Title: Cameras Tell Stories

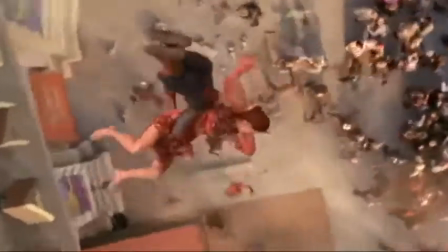When we think about memorable camera directions, we may think of those high-up crane shots, or elaborate long takes, or robot arms.
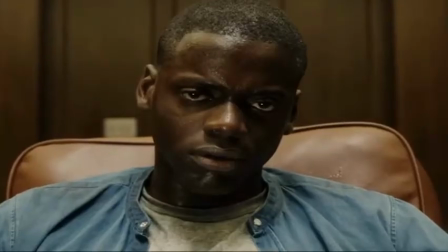But why do we really move the camera? When is a slow push in on a character more effective than a static shot or vice versa?
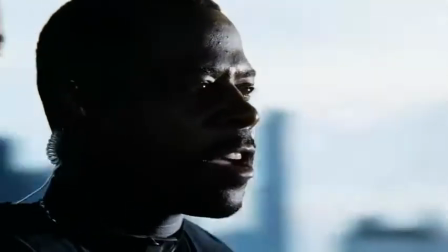Why would this shot got real. not work for this scene?
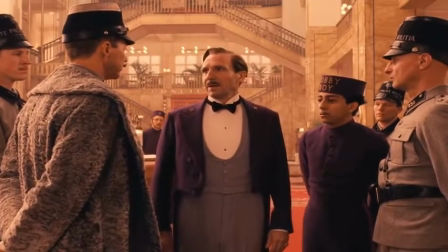She's been murdered, and you think I did it.
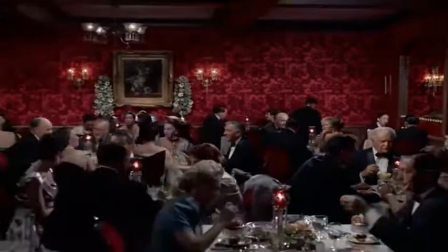Next to directing actors, directing the camera can be one of the most challenging tasks a director takes on.
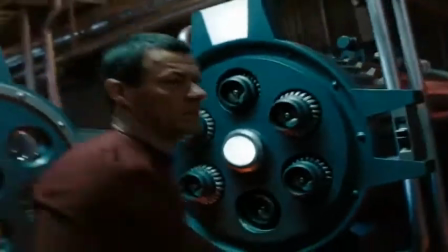So it's important to know what tools are available to tell your story visually.
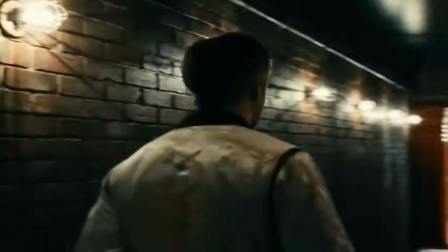So let's fill up your toolkit with the most common and not so common ways of directing the camera.
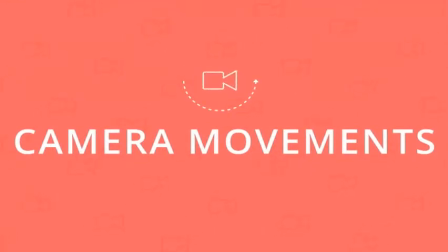Let's start with some of the basic camera movements in any cinematographer's arsenal. First up, the pan.
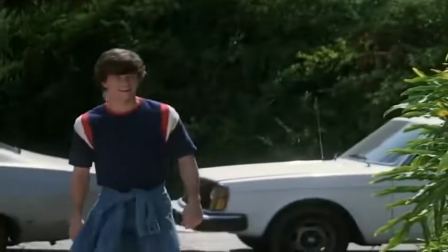The pan can be a fast-paced whip pan like Paul Thomas Anderson is fond of using. It's the equivalent of quickly turning to see something.
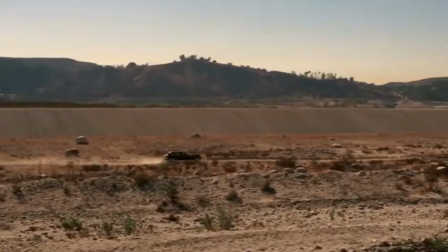It creates a jolt of energy. Conversely, the slow pan gives us time to take in the landscape. Next up, the tilt. You may not realize it, but one of the most effective opening shots in history is a tilt.
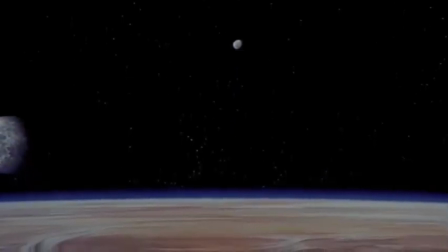Tilts often reveal something to us, subtly redirecting our attention.
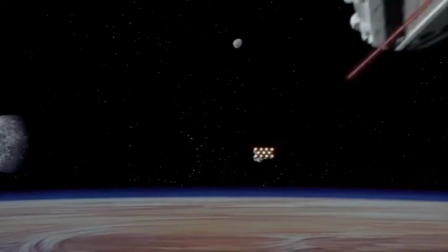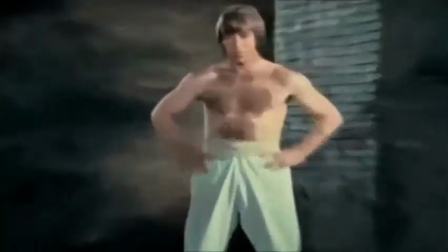Next up, the zoom. The zoom can be a funny kind of punctuation because of its sudden nature.
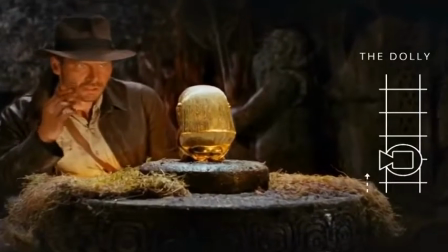Our next shot is the dolly.
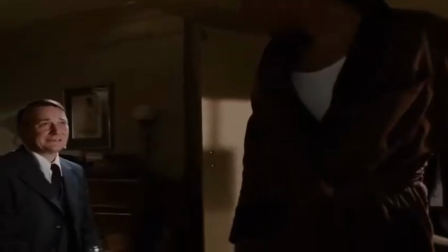A smooth movement often on a track, which moves the camera through a space, creating a different type of visual experience than the zoom or pan.
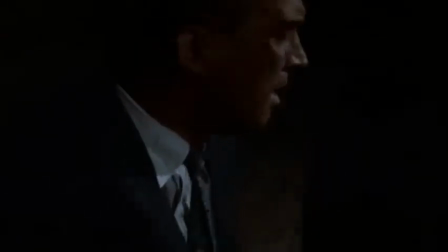Vertigo was the first film to ever combine the dolly and zoom at once. This is called the reverse dolly zoom.
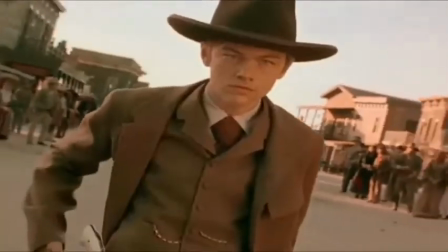It's become a favorite of many filmmakers to show a character having an intense internal experience.
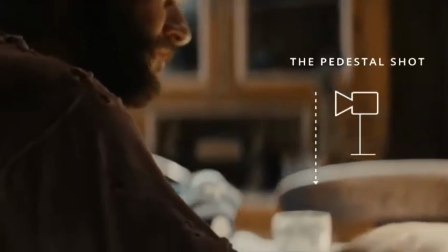Next, let's look at the pedestal shot, which moves the camera up and down. Here it's used to reveal the stakes of a scene in Inglourious Basterds.
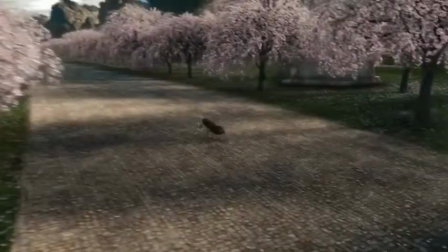Another impressive three-dimensional move is the crane or boom shot, which might also tilt the camera and use a larger range of motion.
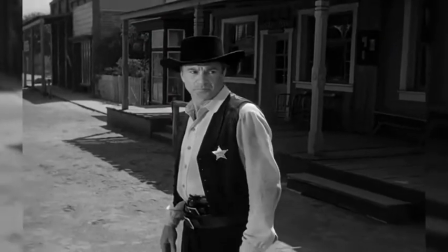The showdown is coming, and Sheriff Will Kane is left alone to protect the town.
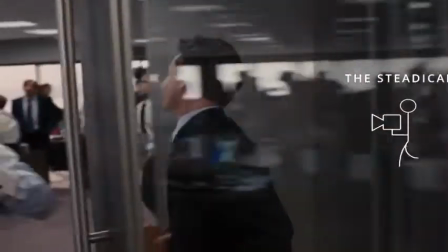Next, the Steadicam or gimbal.
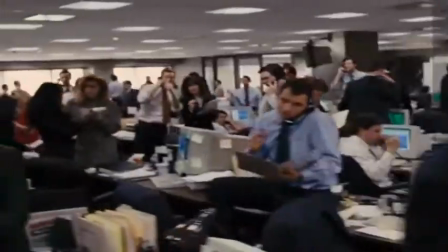Steadicam or gimbal shots like this one can have the same effect as the dolly, but because the camera is stabilized on the camera operator, it gracefully glides within a space.
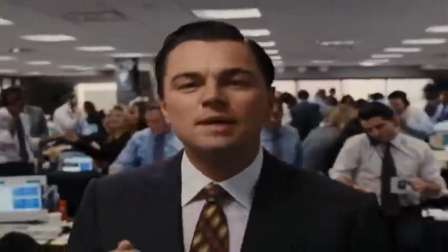You can take that even a step further with the handheld shot.
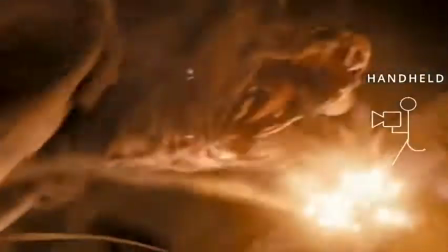The handheld shot moves the camera through the space much like the Steadicam or gimbal, but it also has a raw, shaky feeling that creates more anxiety in the viewer.
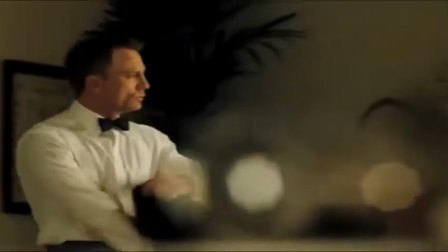And lastly, we'll take a look at a type of shot that doesn't physically move the camera, but moves the lens, the rack focus.
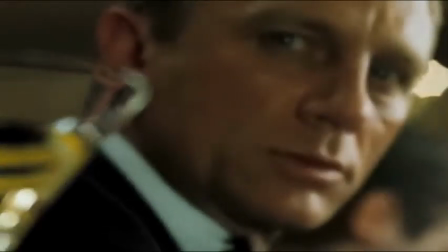By racking focus, you bring something to the viewer's attention. All of those camera moves are fairly common knowledge.
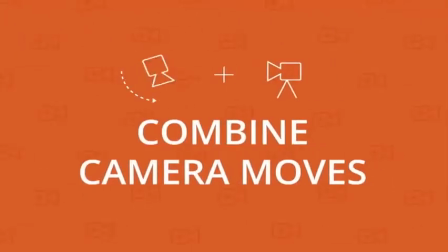What really makes a great filmmaker is how you can combine them in unique ways.
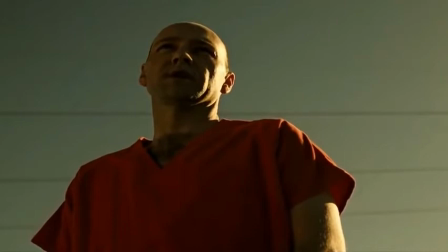If you shoot scenes on sticks, but then go handheld for a sudden violent fight scene, well, then you got everyone paying attention and literally feeling the camera choices.
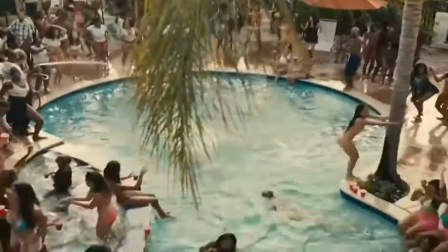Take a look at this shot from Straight Outta Compton. The shot slowly ventures through the party, starting up above the party,
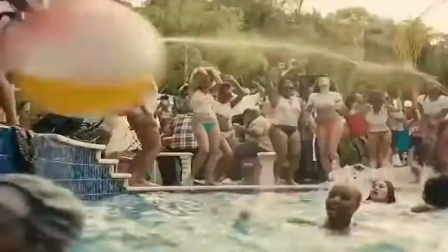then lowering down to a camera operator, who then takes it into a swimming pool, and then hands it off to another operator.
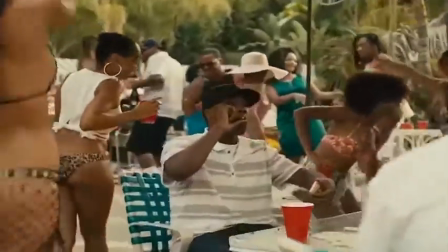The effect? We, the viewers, feel like we're there. How about this shot from the circle?
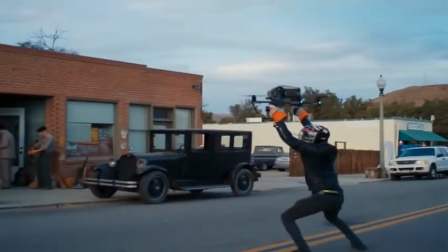It starts as a drone shot, but it's soon handed to an operator who glides the camera through the sequence.
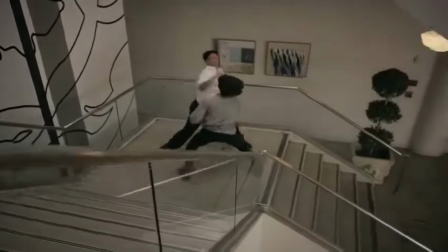By combining shots in unique ways, you can direct the camera to create an engaging experience.
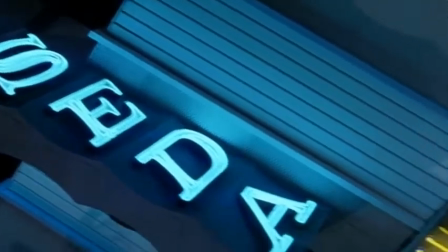Yes, there are a lot of camera moves and a lot of ways to combine them.
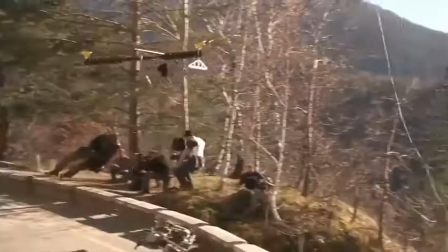But before you strap a camera operator to a drone and fly him off a cliff, ask yourself one important question.
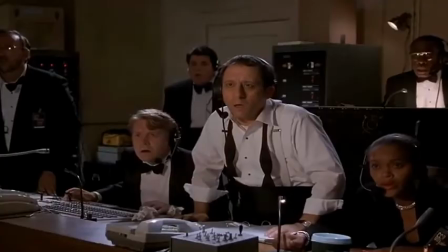Do you have insurance?
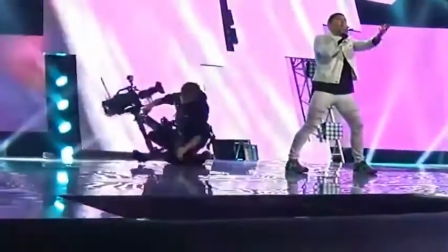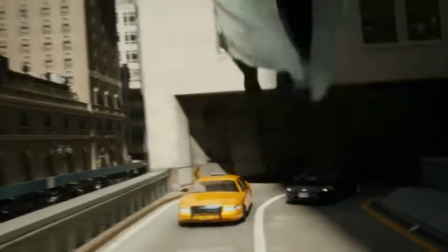But then ask yourself another question. How does this support the story? You don't want the viewer to notice the cinematography, you want them to notice something in the story.